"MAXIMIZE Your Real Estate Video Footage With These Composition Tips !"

So probably one of the biggest things that I've noticed over the years that separates like top quality video production compared to beginner stuff is the use of composition or lack thereof. So in today's video, I wanted to share a few tips that are going to help you optimize your videos to look better, to edit better, and to be usable for even more things than you might have thought of before. So thanks so much for joining. Now let's get into it.
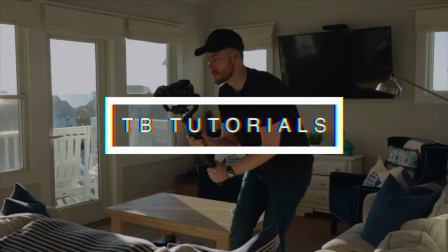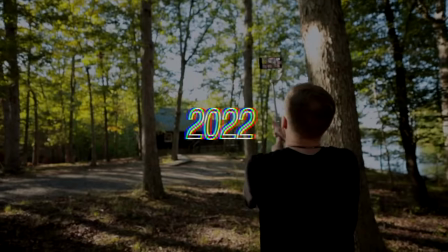all right so first one and the reason why i think it is very very valuable to have a camera that shoots 4k or higher and why i'm about to upgrade
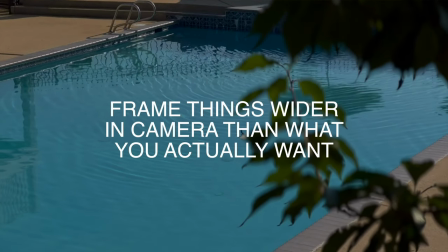finally is to frame things a little bit wider than you
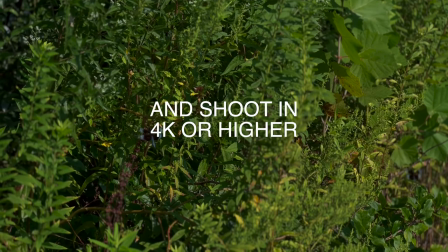actually want and shoot in 4k or higher that will enable you to use that shot as intended also use that shot to crop it vertically a lot easier or to different aspect ratios and stuff like that for the different social media platforms that people need to post some stuff on. So it's almost like instead of getting one shot that's usable you're getting like three or four.
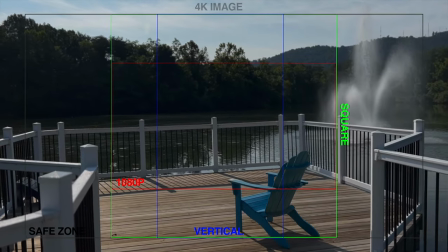I do the same thing for commercial photography so framing a bit wider shooting in a bit higher resolution is going to make your shots count a lot more. All right this next one goes hand in hand with the first one so for your gimbal movements where you're doing like a push in wide shot into any room start these shots like three or four steps back from where you're wanting it to be it's gonna make your shots a little bit smoother
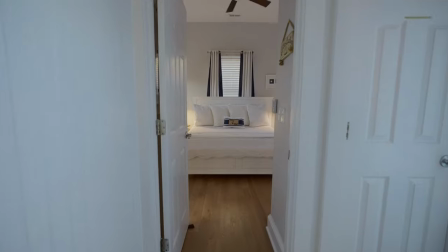because you're gonna be already in the motion so you're not gonna be like lunging forward at the starting point where you want to
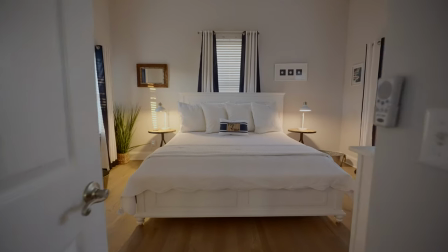cut that in the edit so you're gonna have a longer fluid motion more room to edit it's always good.
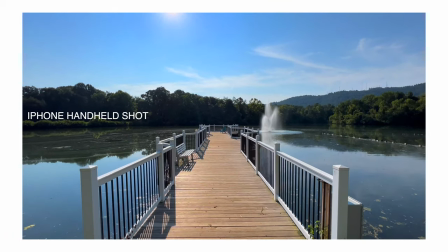The second reason, you're gonna be able to cut that into a vertical shot as well a lot easier and get a lot better vertical shot.
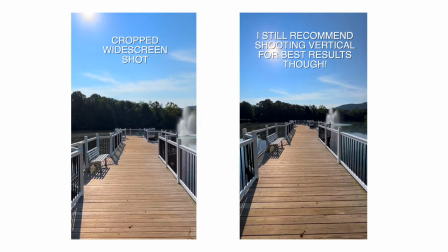These things are just going to make your life a lot easier and give you a lot more options in post to make this
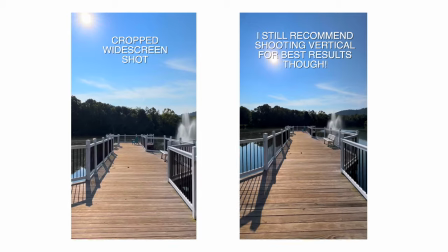stuff more usable and also give you the option to potentially upsell your product.
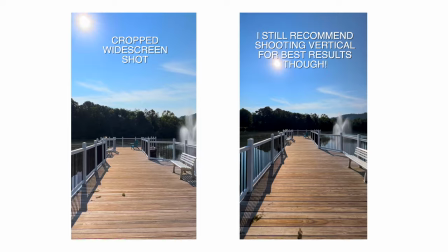So you could do a horizontal video and a vertical video. Really no reason not to and you're just going to be thinking ahead and providing more value to your clients. So it's a win-win. And while we're talking about gimbal movements, I know I've said this plenty of times before, but doing similar movements throughout your shoots really, really makes editing simple. So my go-tos are pushing straight in, maybe with a little bit of a curve, left or right, panning,
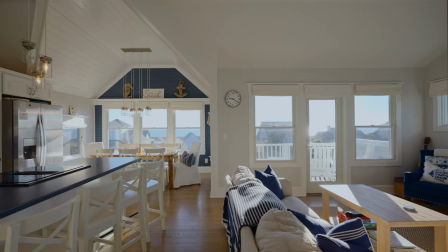moving side to side pretty much perfectly like a slider shot or doing a parallax shot
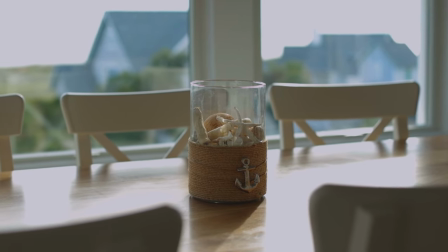where you're kind of just orbiting around some type of detail object or the front of the house or really anything. One type of shot that nobody is really using is just static shots. Don't be scared to use your tripod guys. They use them in movies for a reason all the time.
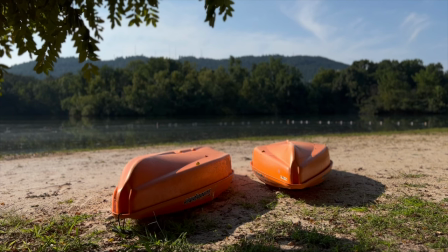Especially if you're filming any type of thing with movement in real life like water features or grass moving,
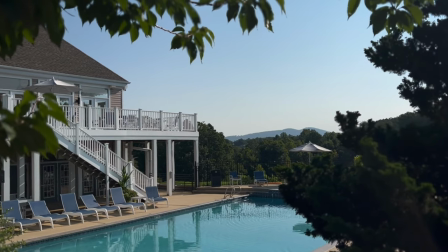trees blowing in the wind. Just a nice static shot can really do the job and give the viewer a little bit of space to relax while they're watching this and it also adds a little bit of emphasis to your super cool gimbal movements. So don't be afraid to use a tripod style shot from time to time. Alright this next one is probably one of the most overlooked things that I typically see in real estate videos that really creates a big gap between super high pro look to beginner look.
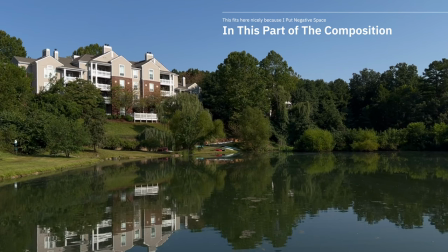And that is using your compositions to incorporate text and actually make room for the text instead of just kind of winging it as an afterthought.